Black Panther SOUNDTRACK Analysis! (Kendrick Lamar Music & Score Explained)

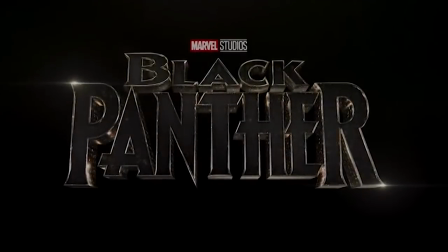0s
Hi guys, I'm Eric Voss and Black Panther gave us not only one of the best Marvel movies to date, but some of the best new music we've heard for one of these movies.
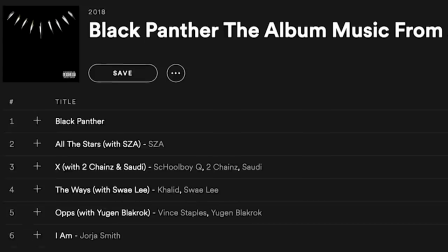7s
Kendrick Lamar's soundtrack featuring collaborations from artists like The Weeknd, SZA, Vince Staples and more features powerful deeply thematic lyrics and it joins a film's
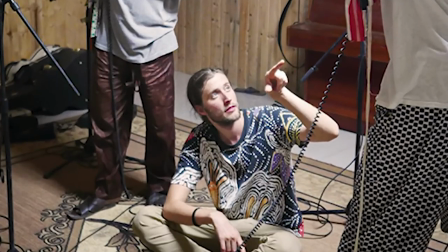15s
score of traditional African instrumentation by composer Ludwig Jørgensen, all to make Black Panther sound as amazing as Ryan Coogler makes it look.
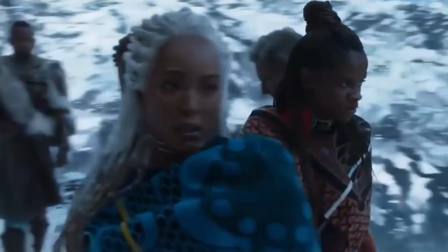24s
So in this video I'm gonna run through the Black Panther movie and break down all the moments where the music, both the soundtrack and the score, snuck in some subtle deeper meaning that you might have missed. That's right, this guy's gonna try to explain rap. Hey, they taught elephants out of paint.
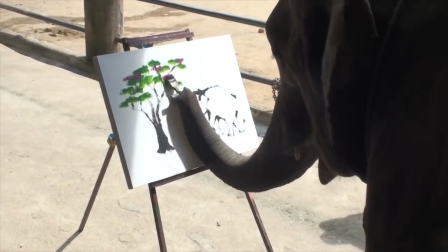38s
Maybe we should all try new things. And yeah, spoiler warning in case you haven't seen Black Panther yet.
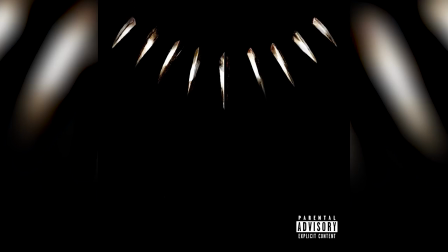43s
Okay, the first song I want to talk about is really one of the best songs on Kendrick Lamar's soundtrack, titled King's Dead, featuring J-Rock, Kendrick Lamar, Future, and James Blake.
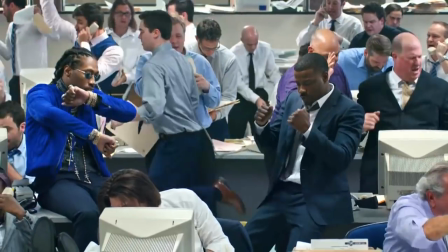51s
This track is really the anthem for Michael B. Jordan's villain character Killmonger,
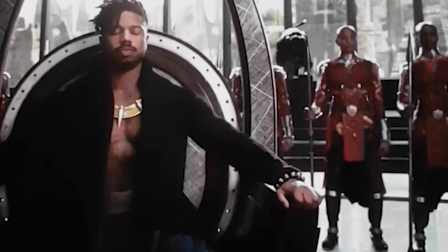56s
channeling his inner monologue the moment he declares King T'Challa to be dead and long live King N'Jadaka.
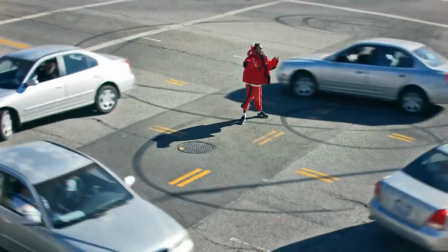62s
Actually, Kendrick Lamar gives him a shout out toward the end of the song.
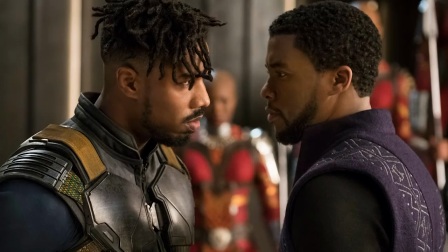66s
Now in my in-depth breakdown of Black Panther I pointed out how the characters of T'Challa and Killmonger reflect the long-time debate in the civil rights movement between
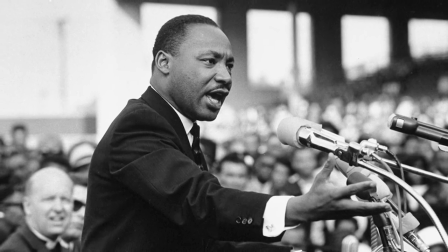74s
figures like Martin Luther King Jr. and Malcolm X. King was known for preaching non-violent symbolic gestures while Malcolm X preached action and
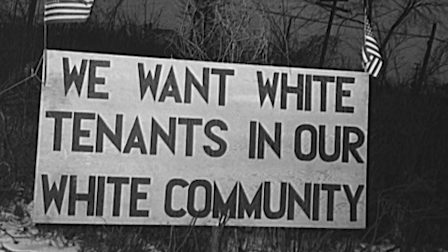82s
violence if necessary to combat racism in society, a philosophy Killmonger takes to an extreme.
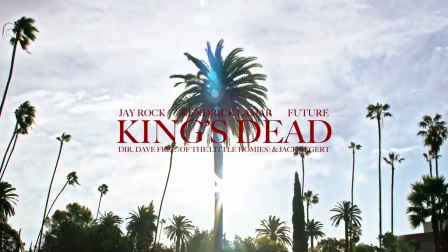88s
This track's title of King's Dead could also reflect the shift the civil rights movement took following that King's death, when many felt it signaled a time for more extreme action. And for something a little less heavy, I just love the nod Future gave the 3-6 Mafia here.
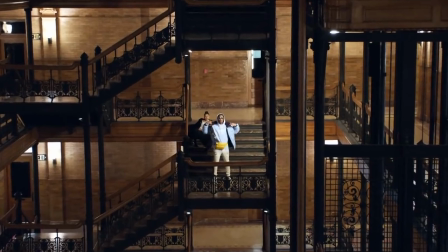103s La-dee-da-dee-da, slob-moom-e-na.
This soundtrack's for a Disney movie. Guys, I love this. But let's move on to talk quickly about this movie's original score, composed by Ludwig Gjornsen.
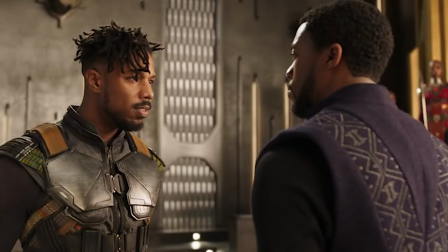114s
From the movie's earliest scenes, this composer identifies the hero and villain with opposing instruments that he discovered while traveling through West Africa for research.
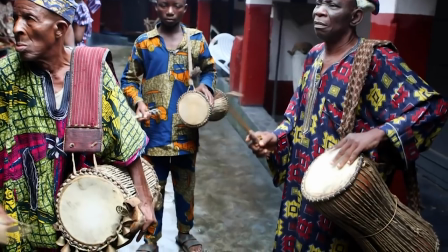122s
For T'Challa, he uses something called the talking drum, something that was used in Senegalese villages for communication.
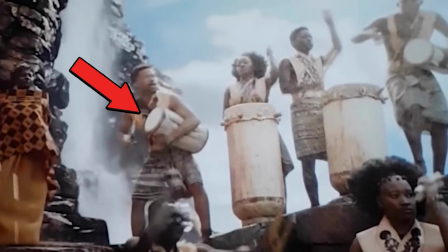128s
It can be adjusted for pitch to reflect the sound of the human voice. Meanwhile for Killmonger, the composer used the Fula flute or tamban. You can hear the talking drum playing underneath several scenes throughout the film, including T'Challa battle with M'Baku to claim the throne,
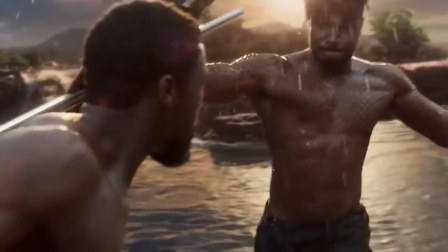142s
but then later when he battles Killmonger the drum and the flute clash with each other in the music just like the characters are clashing in their fight.
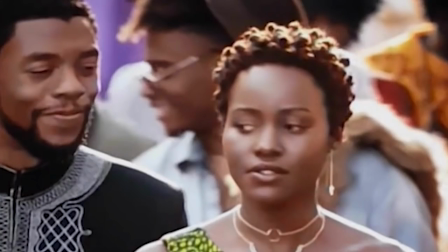150s
In another scene, if you listen closely when T'Challa and Nakia stroll through the streets of Wakanda, Jørgensen samples more traditional West African music, this time from the country of Mali.
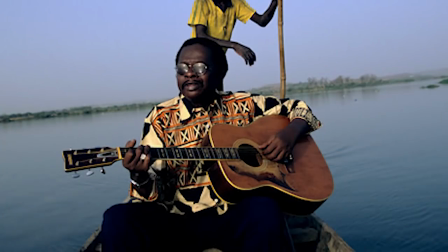158s
A song called Bure Bure by Idrissa Sambaro featuring Ali Farka Ture.
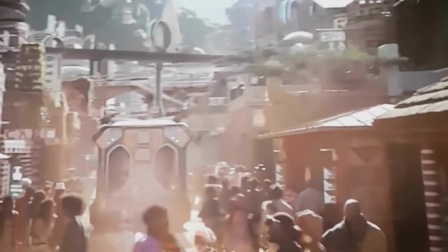164s
Apologies if I mispronounced any of that. Along with these shots of bumbling trolleys and vendors grilling chicken.
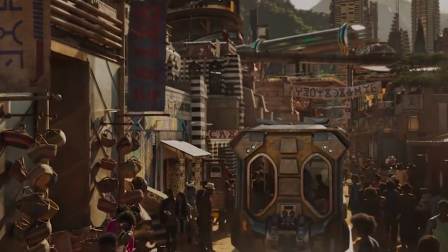169s
This music makes the street level of Wakanda feel so grounded and authentic. Now another example of traditional West African music being linked with a character, later on in the South Korean Casino, director Ryan Coogler pointed out in an analysis of the scene another interesting musical cue. Also another thing is music here. You know our composer Louis Vuitt Gorenson did some beautiful music and this is where you hear the Dora Q. It's a group of women in Senegal doing a yip,
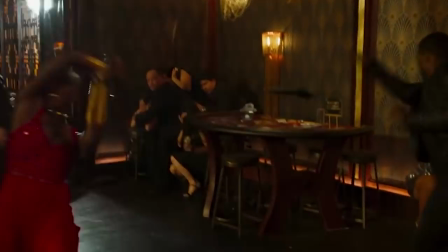193s
like a choo choo choo choo choo choo. Yeah, you can hear these Senegalese women chirping every time the Dory Malache fights throughout the movie.
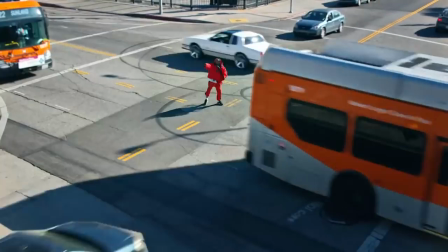199s
Actually, if you listen closely, they come up during King's Dead as well.
They make fast kush!
Actually, this whole sequence in South Korea is filled with interesting music samples.
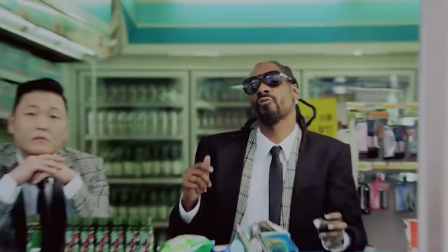210s
First, when they roll up in Busan, you can hear the song Hangover by Korean musician Sy and Snoop Dogg.
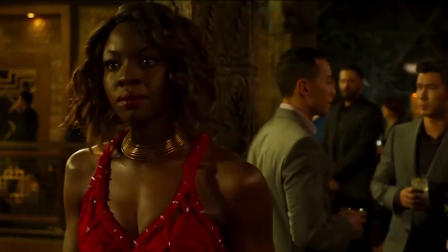216s
But then, once they enter the club, the music shifts to another song from the soundtrack, Pray For Me, by The Weeknd and Kendrick Lamar.
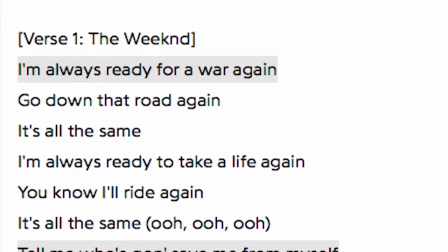222s
The lyrics here explore the burdens of being a hero, how that responsibility often falls on one person's shoulders as they have to face these struggles alone. All this expresses what's going through T'Challa's mind here. He has just become the ruler of a nation, yet it's still on him to carry out the responsibilities of the warrior on this mission to be the hero.